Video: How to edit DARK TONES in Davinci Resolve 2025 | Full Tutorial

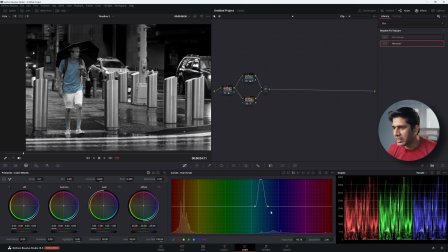8:15 You want to fix that first by increasing the width of the selection. Be a bit more generous in what the qualifier does for you.
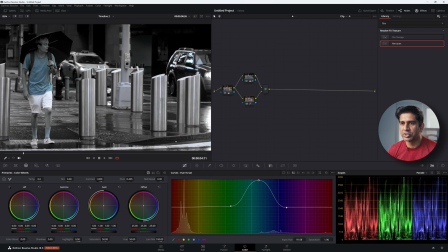8:27 Cool. And the other thing is, I also want to make sure that the person's skin tone is correctly selected. So qualify the skin tone. So this area over here, every time you have a person in frame, make sure that the skin tones are fine.
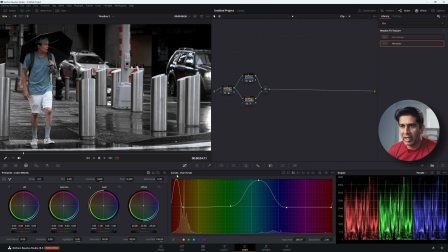8:40 So let's bring back saturation into the skin tone and just go a bit wider than what is normally required.
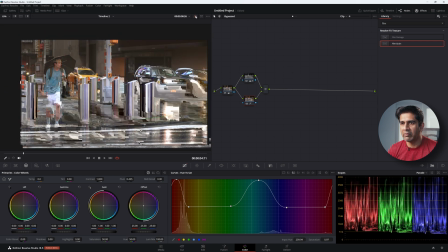8:52 Cool. We were here and we made it to look like this.
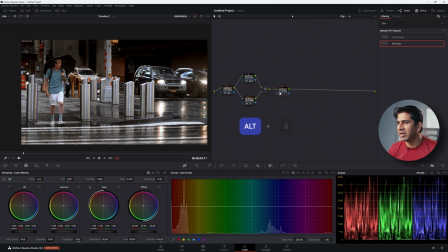8:57 Let's create a brand new node, another serial node. And in this node, I'm going to do a magic mask on the subject. So let's go to the magic mask. What I found is that the person mode for the magic mask actually doesn't work very well. So even when I'm trying to isolate a person, I am going to use the object mode.
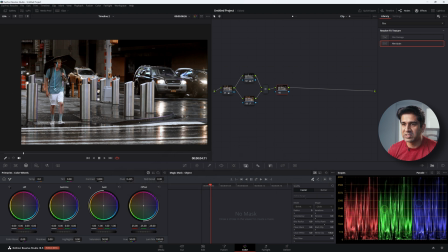9:16 So let's create a magic mask that looks like this. So let's track. Cool, very nice. Let's remove the overlay. And now with the person selected, I want to make sure that person is more brighter.
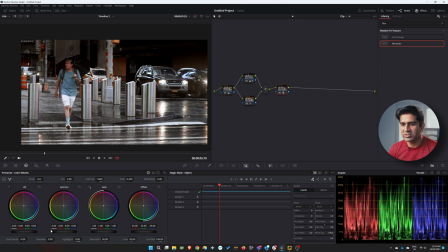9:34 There's a lot more focus on that person. So I'm just gonna bring up the gammas on that person. And don't do it too much, else it'll look very artificial. Just do it just enough so that they stand out. And also I'm gonna increase the sharpness on this person just a tad, nothing too much.
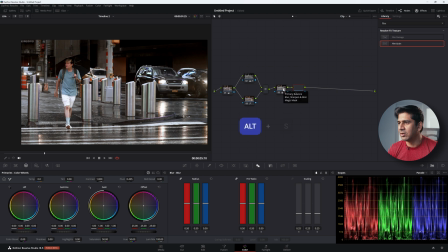9:53 and create another serial node. And in this node, I'm going to do the opposite. So I want to select the background and I want to decrease the saturation. Remember when we, in node number three, when we increase the selective saturation, unfortunately the saturation increased on the background as well.
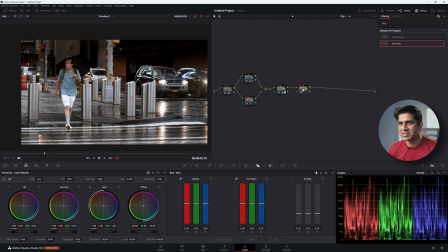10:10 So I'm trying to counter that saturation now. So in node number six, I'm going to send the same mask into node six and then
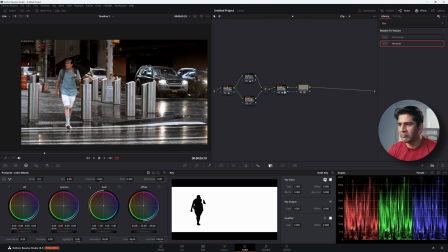10:19 swap the mask by clicking the invert mask icon here in the key panel. So now I've chosen everything other than the person themselves. Once I've done that, I want to decrease the saturation and I want to increase the contrast of the background.
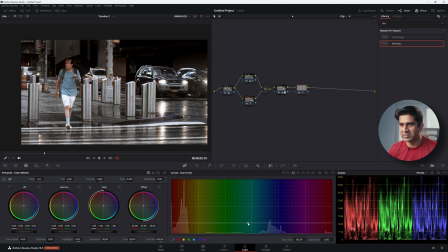10:34 Go into the hue versus saturation and just decrease the saturation just a bit. And we said that we are interested in bringing out the orange colors. So let's just target the oranges and maybe bring some life back into the oranges.
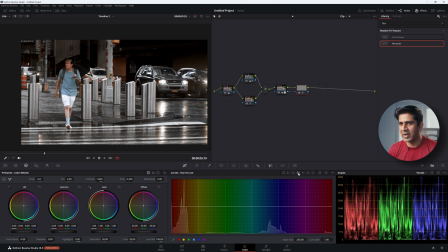10:49 And the other thing you can do is go to the hue versus luminance panel, choose the oranges and just bring up the luminance. Just make it brighter or darker depending on how you want it. Now, the next thing I want to do is I want to create a power window on this person.
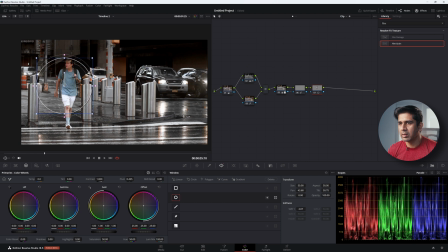And let's invert it and let's decrease the exposure outside. So make it a lot more darker. Something like this. So we've gone from that to this.
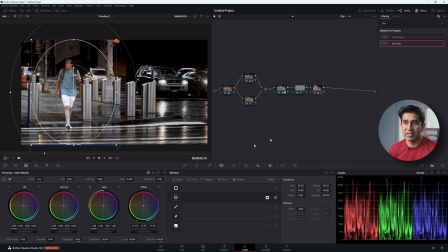11:26 And you can pretty much stop here. This is good in itself. I just want to add a couple more power windows. So maybe let's do a gradient. Nice. So we've taken the image that looks like this into an image that looks like this.
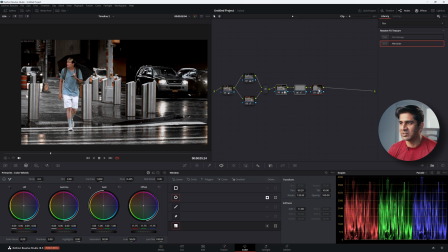11:40 And the next thing we can do is my last three steps, as I always do, is add three serial nodes. First node is your color space transform. Make the output Cineon film log.
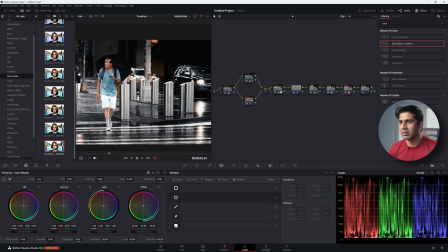11:57 Node number nine, get me a Kodak LUT. And remember, you do not need these steps.
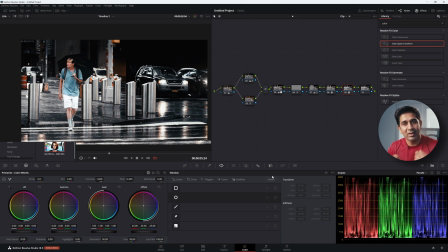12:04 This is just to make the film look come through. This has got nothing to do with the dark mode itself. And in node number 10, let's bring in some film grain.
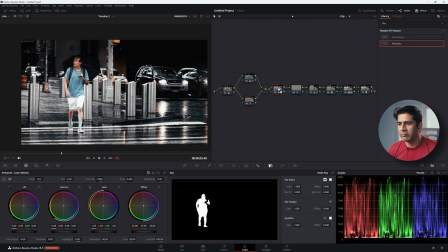12:14 Nice. I might just go back into node number 5, which is the person mask, and just increase the saturation a bit more, just to make them stand out.